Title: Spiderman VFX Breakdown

Hi everyone, hope you really enjoyed the Spider-Man Late for Work short film that I released last week. This video is going to be a visual effects breakdown of the film because pretty much everything in the film was visual effects.
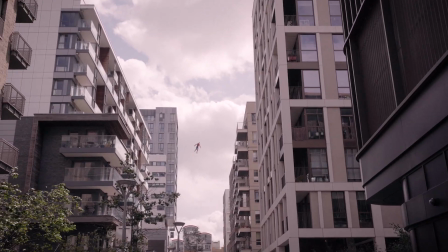10s
Going into this, I knew I didn't want to have to make many of the buildings in CG because I knew that I didn't want to have to make full environments for Spider-Man to be swinging through.
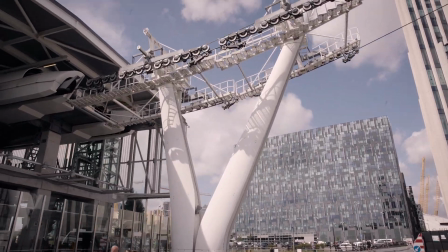17s
So my idea was to go out with my camera and my drone and get some shots from the floor, some shots from the sky, and then I could 3D camera track them in Blender and then animate Spider-Man within that scene.
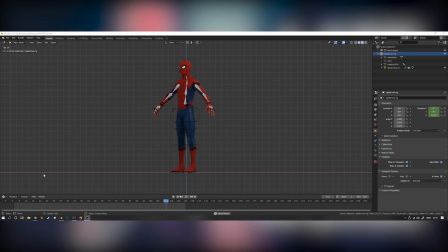26s
So this is the Spider-Man model and rig. I didn't actually make the model myself or do the texturing, but I made the rig from scratch and I customized it for the animation that I was going to be doing. I have some hand controls which made it easier for animating the web shooting. I made some empties that I can rotate that are constrained to the x-axis, which allows me to bend the fingers and they'll only bend in the correct directions.
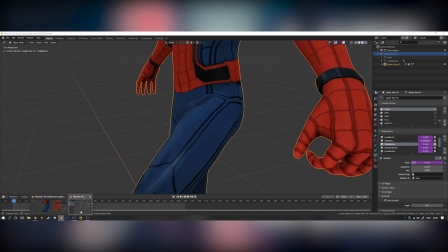44s
I also took it a step further and added something called Corrective shape keys, which essentially is correcting for when the mesh kind of deforms and is stretched weirdly. So I have these kind of modifiers that change the shape of the mesh slightly, and they're controlled by the rotation of the bone.
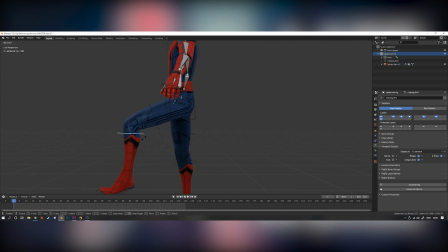57s
So as the bone rotates, it will kind of activate or deactivate the shape keys, which kind of counteracts the stretching.
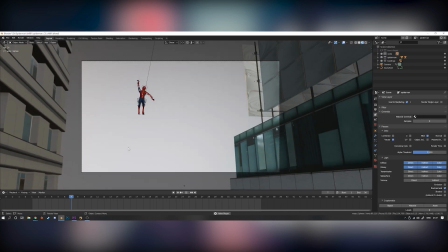62s
It's really cool. So this is the full CG shot that I did. This is the only full CG shot in the whole film.
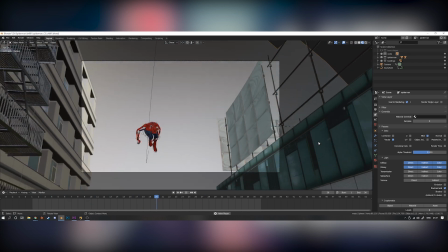67s
So I kind of have like two buildings, one on each side with some scaffolding and some fire escapes for detail.
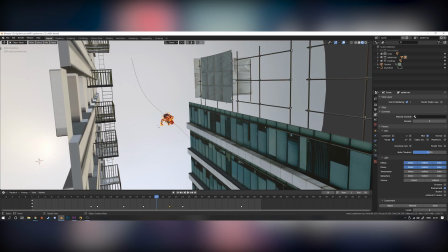72s
The way I did the Spider-Man animation for most of the shots is I added a curve, which is just a path, and then I added a follow path constraint to the rig.
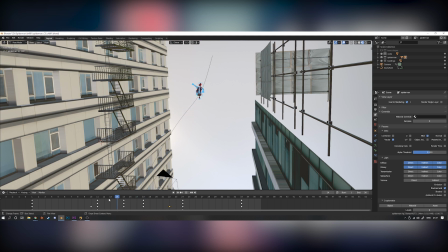79s
And then I can animate it across the course of the shot, and I can sort of choose the way in the direction I want Spider-Man to go.
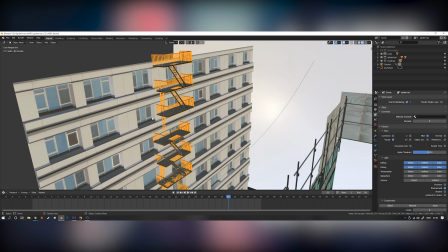85s
The buildings are literally just some photo facades that I found on textures.com that I extruded the details out of.
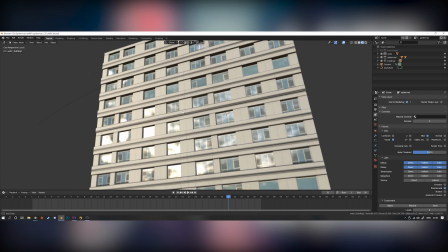90s
And then for the windows, I just added a glossy material over the top of the texture so that they would reflect the HDRI, which kind of gave them a glassy feel, which worked really well.
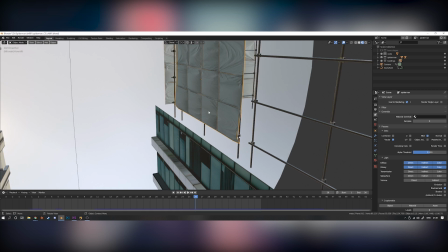98s
One of the details that I was quite proud of, but you probably couldn't even tell in the film, is I added a cloth simulation onto some of the stuff on the scaffolding, which gave it a bit of movement like it was blowing in the wind.
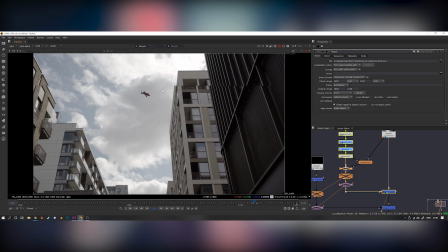107s
In terms of the compositing for each shot, I kept it really simple, so I had a render of Spider-Man on his own and a render of the webs.
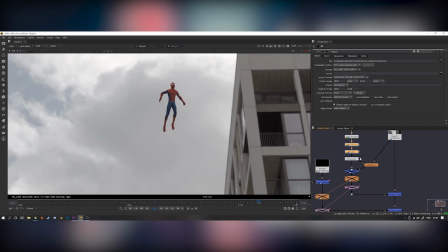112s
The actual comp work was really basic, so I basically did some color correction to match Spider-Man into the scene, and then I added some light wrap, which just kind of helps him to bed into the background a bit better.
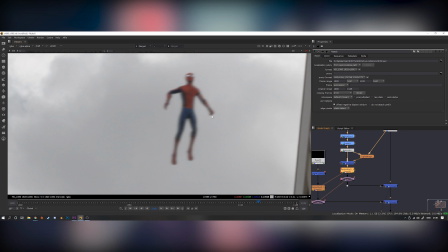121s
And then I used the motion vectors that I put into the render to add some motion blur to Spider-Man as well.
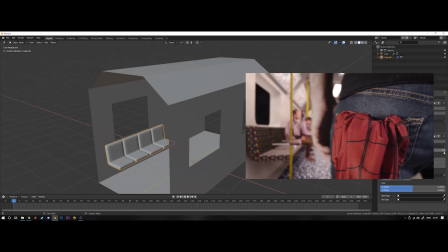126s
And now for the really big shot. So if you didn't actually notice, the entire end shot was CG, apart from a couple of green screen elements.
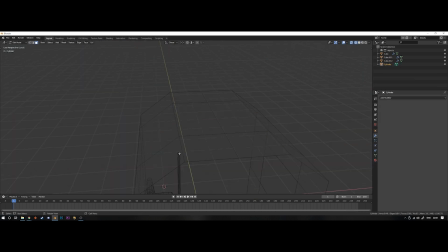133s
So essentially I knew I wanted to get a shot on the tube, but I didn't really want to have to drag a couple of my friends onto the tube to help me film it.
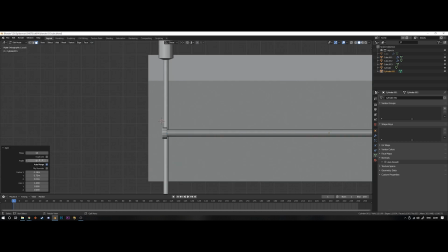139s
And I thought it would just be easier to do this in CG, so I thought I'd challenge myself. So I started off by modelling the interior of a London tube from a reference image,
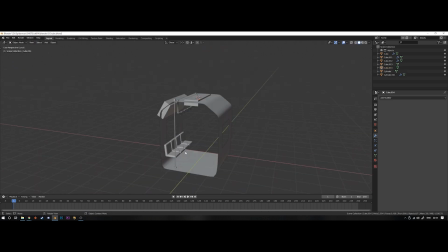147s
which I knew I didn't have to do too accurately because it was going to be quite out of focus in the background.
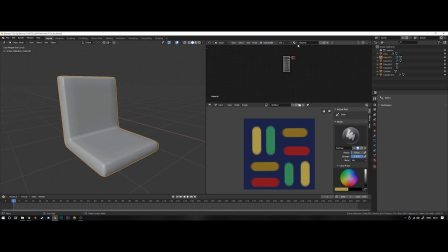152s
Most of it was just made procedurally, and I painted a few hand textures like the texture on the seat.
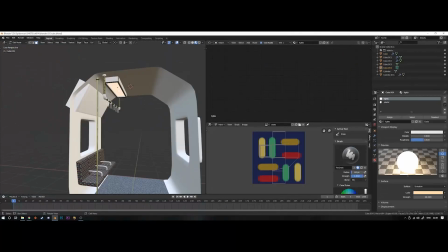156s
I added a wave texture to create some lines on the lights, and then I just unwrapped the boards and added a tube map to them.
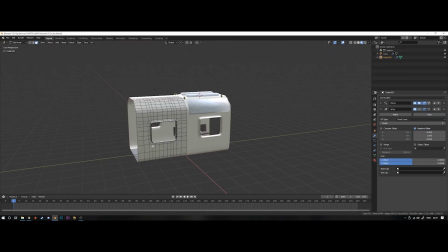162s
I made this fairly modular so that I could just duplicate the tube later on, so I modelled the seating area,
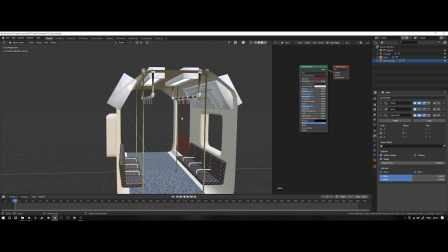167s
and then I also modelled a different section with the doors, and then I just used an array modifier to make about 3 or 4 of those sections and push them back into space.
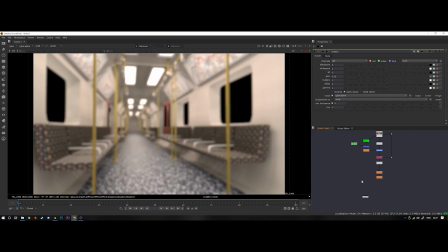174s
Then in Nuke I used the depth pass to accurately create photoreal depth of field going back into the tube.
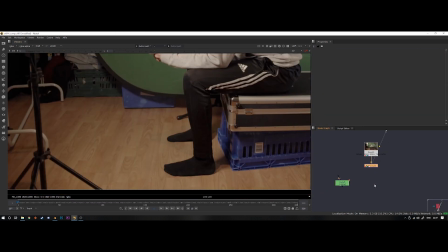179s
To add some realism into the shot, I asked my flatmates if they would sit in front of the green screen and do some actions like playing on their phone,
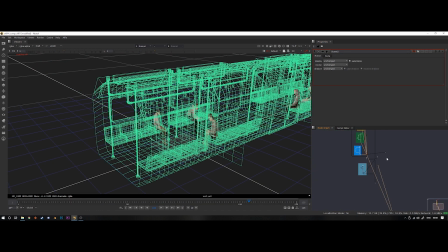185s
so that I could cut them out and place them on cards in 3D space inside the tube mesh that I created in Blender.
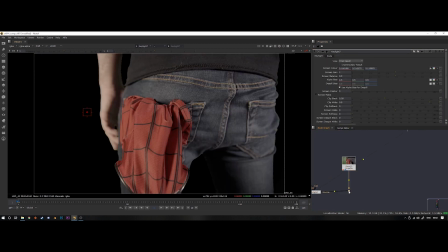190s
And then last but not least, we needed the focal point of the shot, which was me with the Spider-Man mask in the back of my pocket.
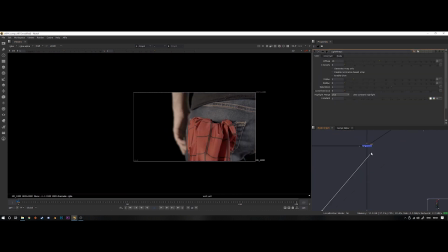195s
So I stood in front of the green screen again for this and just keyed myself out and placed myself in the foreground of the shot.
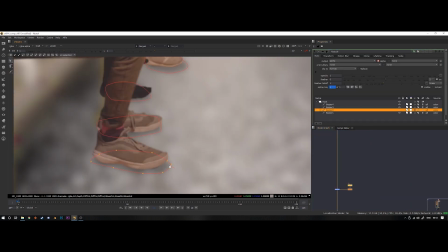201s
I added a few finishing touches like adding some shadows onto the floor and the seats from where the guys were sitting.
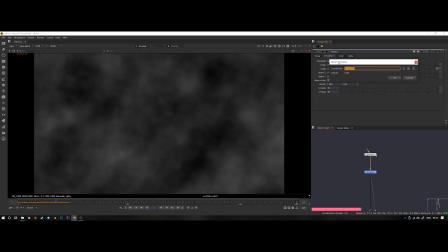206s
And then I also created a noise texture that I passed in a sideways motion and added some motion blur,
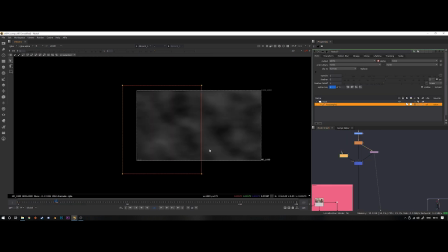211s
and then mirrored it so that it was going in opposite directions on each side of the frame. And I put this in the windows just to create a sense of motion that the tube
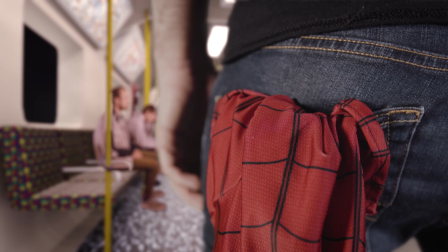217s
was actually moving. If you put all of those things together, you get a pretty convincing shot. I actually wasn't 100% happy with how this shot looks, but I finished it at 1 AM the night before I was releasing the video, and I really just wanted to sleep, so I kind of said this is good enough. As a VFX artist, I can spot a lot of the flaws, especially because I made it myself, but a couple of the people that I spoke to thought this was real, so I guess it's not as bad as I thought. So that is how I made the film. Maybe you knew how I did some of those things, and maybe they were a mystery until you watched this video. I'm planning on releasing some visual effects shorts every 2 weeks and also doing a breakdown of them as a new sort of format for this YouTube channel.